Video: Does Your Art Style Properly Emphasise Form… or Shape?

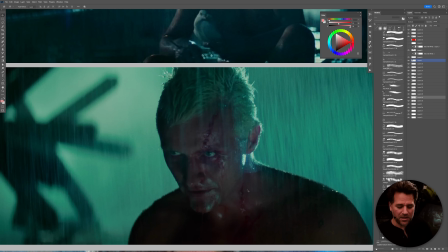[24:34]
You can see here, again, we have this sort of classic shot, and it's not just that like, oh, they've chosen to represent the form with sort of light and dark, it's that actually gives us a very different feeling that might be tricky to get if you were using something like the sort of
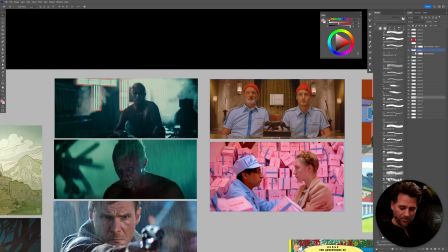[24:52]
Wes Anderson rendering style in your film.
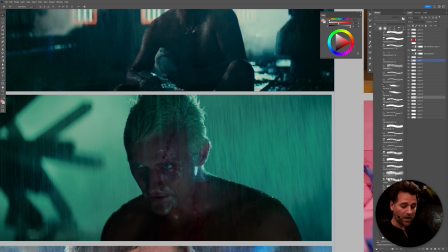[24:56]
Is the feeling that he is lit from behind and his face is occluded from light, and being able to hide the features in that way allows you to tell story and tell interesting things.
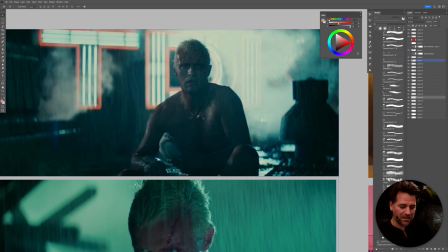[25:09]
The fact that he is kind of blending in with the environment, and you're kind of seeing this ambiguity about the character, is part of the story.
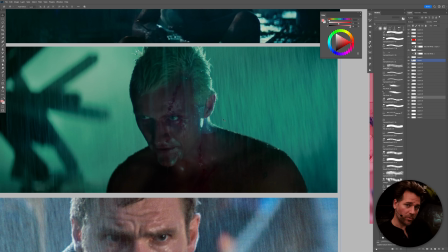[25:18]
So the type of stories you need to tell and the storytelling methods that
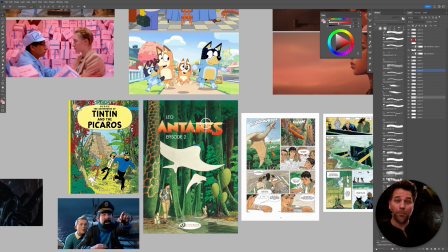[25:23]
you employ are very much going to be affected by the type of style that you use.
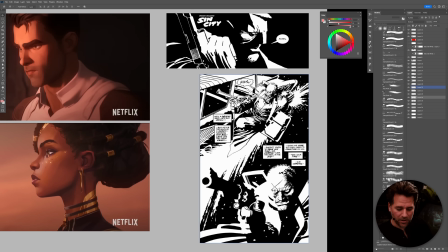[25:29]
So if we look at something like, for another sort of good comic example here, we've got Frank Miller's Sin City.
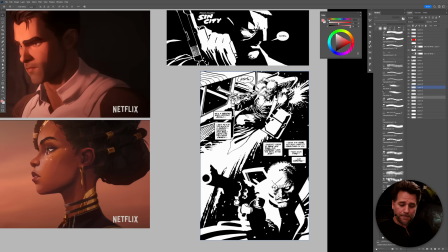[25:37]
This is obviously a black and white comic, but it really does lean in obviously to light and dark. Now, there are plenty of black and white comics that are very much shape-based. They really sort of focus on one shape versus another. There's not a lot of lighting here. Frank Miller's Sin City is not one of those.
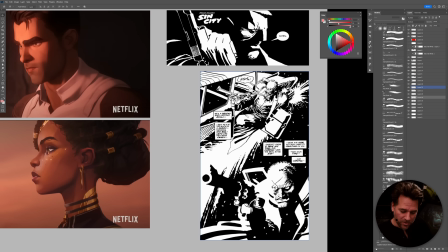[25:54]
This really is just fully understood by these abstract, again, very film noir looking light and dark graphic shapes.
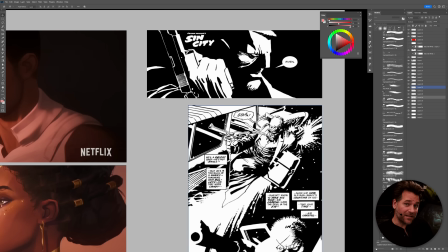[26:04]
And although it's not 100% realistic in the way that it is rendered, we can see that kind of style and that sort of graphic nature is very much helping to give the viewer that feeling of ambiguity, that feeling of like, what is going on?
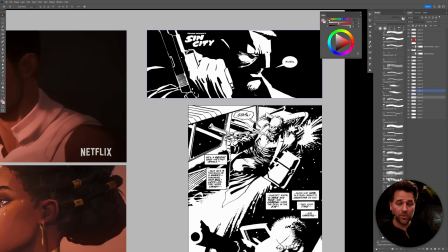[26:23]
This is complex, and things are in shadow, things are in light, and this idea of things being hidden, things being shown, things being occluded from our understanding is very much a major storytelling point. And again, it leads us back to that. What am I looking at?
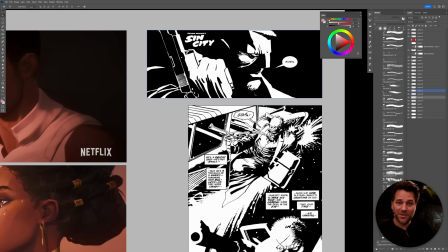[26:40]
Is this a writhing mass of pipes and steam, or is there an alien in there? Am I going to die, right? Am I walking through the forest at night with just a glimmer of moonlight? And is that a tiger? Is that just something rustling in the wind? Is that something that's going to eat me?
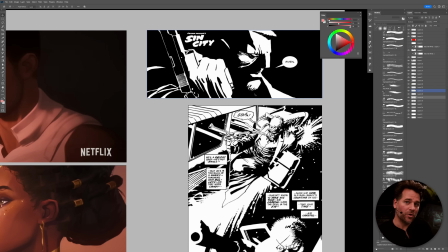[26:59]
These are things that kind of come up and will tend to suit a book or a style or an illustration or a video game, whatever, that, again, needs to have those kind of feelings and emotions. And I think that feeling of moral ambiguity is very much present in Frank Miller's Sin City.
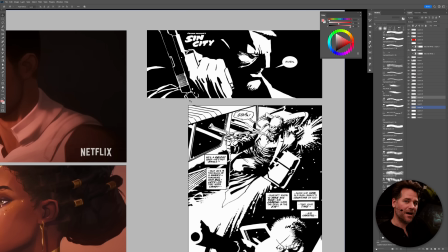[27:17]
And obviously, I think without that style, that book would not be the same. And you can see how they try and sort of mirror that when they did translate it into a film.
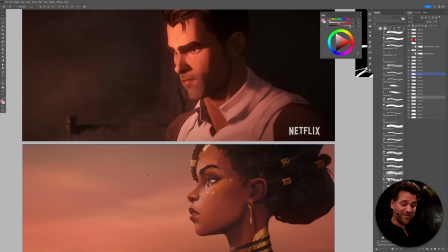[27:29]
Another good example of cartooniness that sort of has more rendering, you've got Arcane,
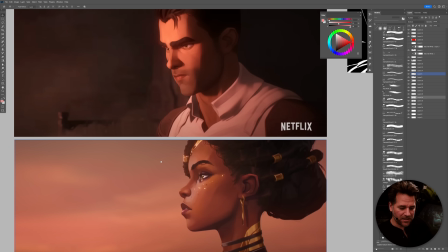[27:34]
sort of League of Legends product from Netflix, and I've just got a couple of sort of frames here.
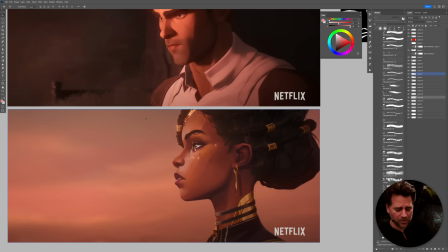[27:40]
Obviously, it's a very complicated style they use, but yeah, it's kind of a mix,
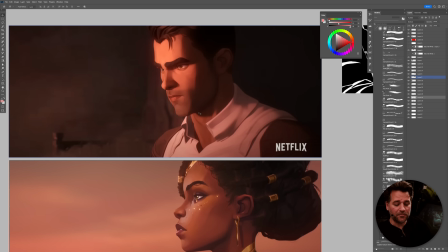[27:45]
but you can see how this is a good example of, it's more cartoony, but there is a real feeling of wanting to represent form and structure within the face and within the world and the dimensionality. And I mean, I think from a stylistic point of view,
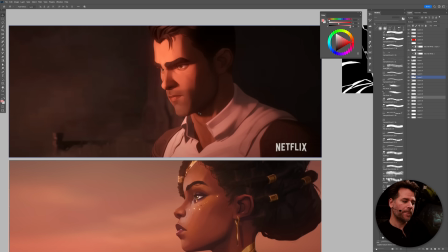[28:01]
that really is trying to make it feel as if this kind of more illustrated, cartoony look is more real. And that sort of does something that allows you to both suspend your disbelief, but maybe believe in it a little bit more,
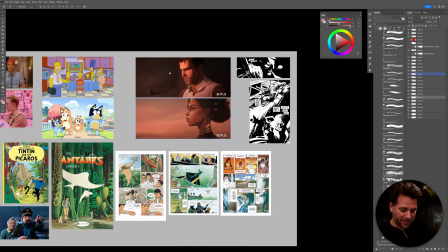[28:15]
as opposed to something like, these sort of Tintin books or something like that,
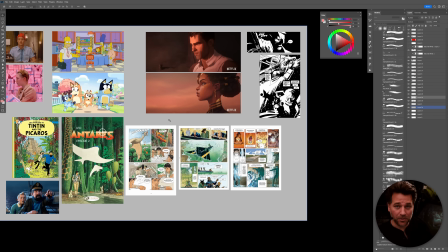[28:19]
which again, has a particular look, right? It's not as sort of gritty or as moody.
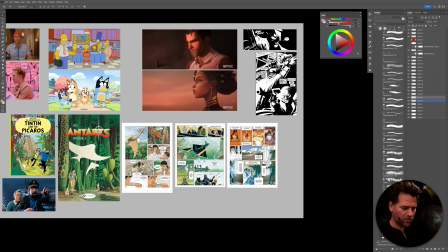[28:25]
And, you sort of need to really be comfortable with that style, I guess, to sort of read it.
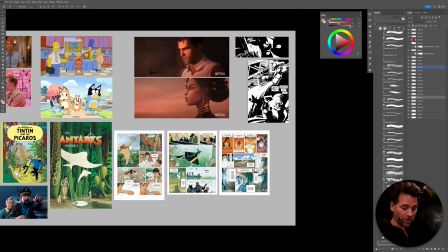[28:31]
Because it does feel very sort of comic booky if you're just kind of looking at that.